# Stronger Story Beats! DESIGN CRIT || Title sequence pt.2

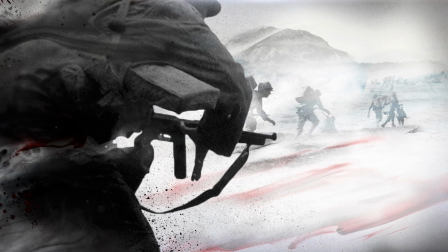On the ground, troops are running into battle, and it's starting to feel chaotic.
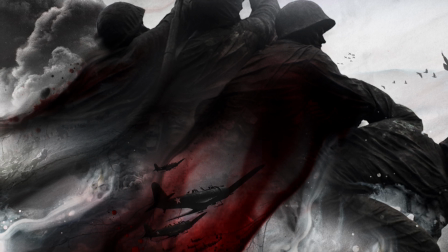Cut to this collage of soldiers in a struggle amidst the chaos of smoke and fighter planes all being metaphorically consumed or draining away.
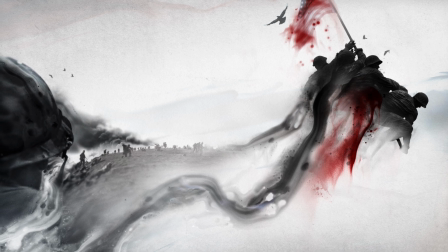then pull out to reveal that they're raising a flag and still bleeding away as they do it, leaving a kind of chaos in their wake.
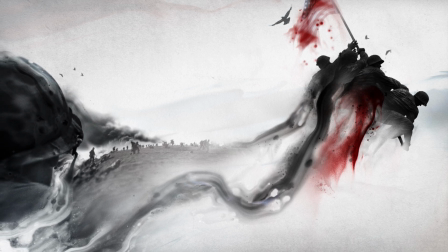It makes a kind of thematic sense if this is visually a little messy at this point in the
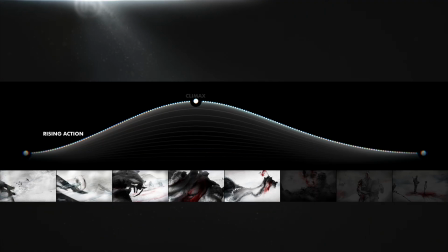story. And taking that theme of chaos and increasing it over these frames is also part of the emotional arc, which isn't so much about what you show, but how you show it and when in the sequence you show it.
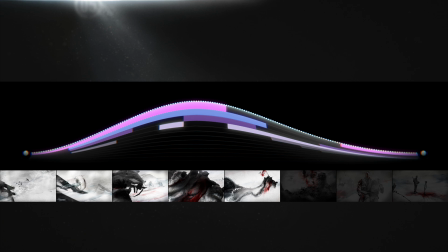The visual decisions, like how big things are in any given frame, and the densities of those things, and the colors and textures, and how they all change over time. This is where visual pacing is a really helpful idea.
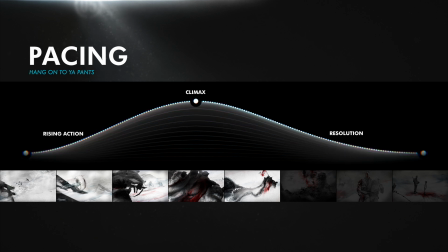And we'll talk more about that in the next part when we explore the resolution of the story by building out the final frames of this sequence.
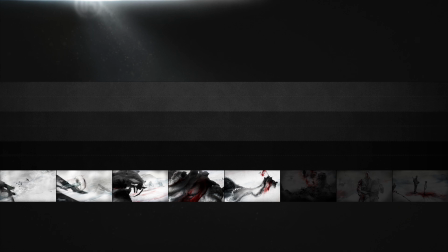In each of those frames, we'll keep using all of the individual signifying elements like we talked about in part 1 to continue evolving the visual themes we've been using to convey the more conceptual themes of the story.
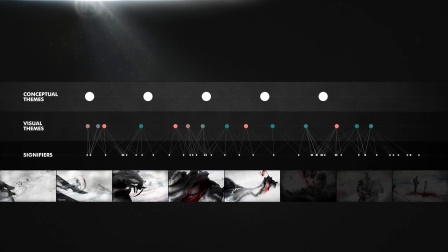Because ideally, the visual themes, like the consistent use of black and white war photography or the bits of flowing red, help to convey more complex conceptual themes, like this idea about the burden of war. Because you can get someone's attention with pretty shapes and colors,
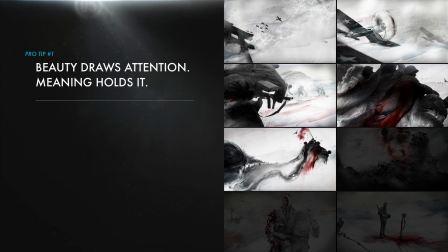but you can't really hold their attention very long without giving them something to think about and experience. That said, making sure that each frame adds new information is another good way to keep viewers interested.
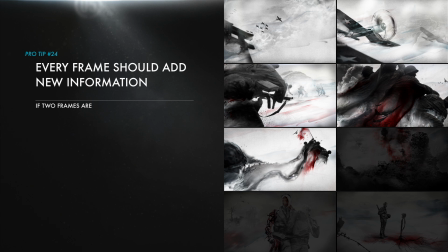An easy test is that if there isn't much of anything different happening between two frames, you probably don't need both of them. So if you can make a series of interesting moments with new little things happening and create a little story structure for them with a start,
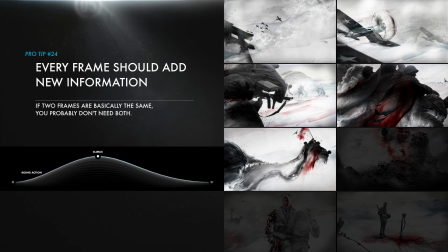middle, and end, however complex or simple, that goes a long way toward creating an experience that people will want to sit with for a moment. But it can be tough to see that before you do the work, so it's totally okay to curate and edit which frames actually make it into the final sequence.
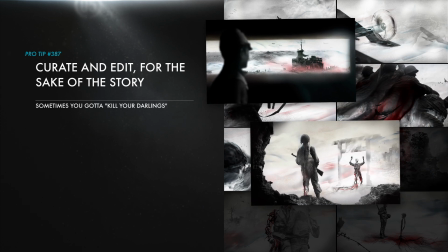Sometimes your favorite frames just don't have a spot on the team, and you gotta send them home crying.
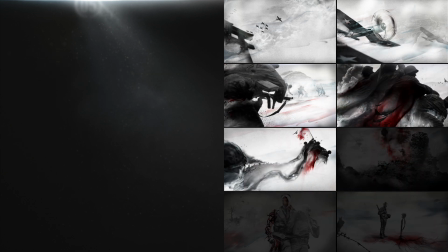Sorry, guys. In the next part, we're going to redesign the last few of these frames,
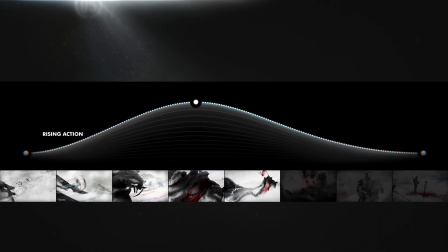which will take on a slightly different character as we come down from the climax into the resolution,
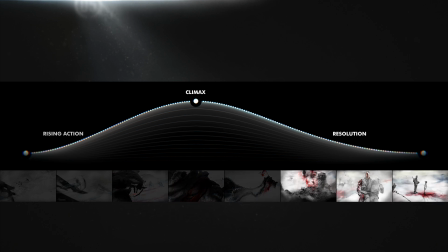because we'll have to find ways to complete that emotional arc by using all of the simple visual design tools at our disposal. So that'll be fun.
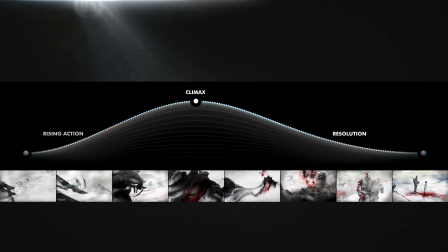We'll also make adjustments to all the frames to address that really powerful issue of pacing, which is going to help push the imagery further as a collection.
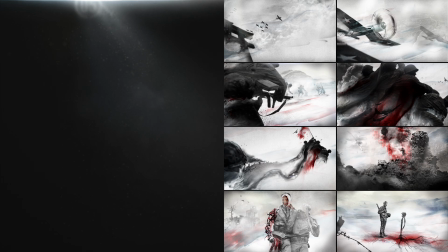We'll get into that last 10% that can take your project from okay to great, or from great to amazing.
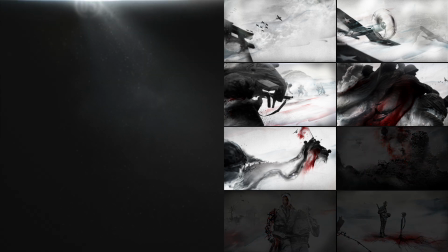I feel pretty good about this one so far. There are a lot of ways to imagine this being brought to life that would be really beautiful. I'd be really excited to see it realized, and that's a pretty good sign. So get ready for part 3. We're going to finish this thing off strong. See you soon.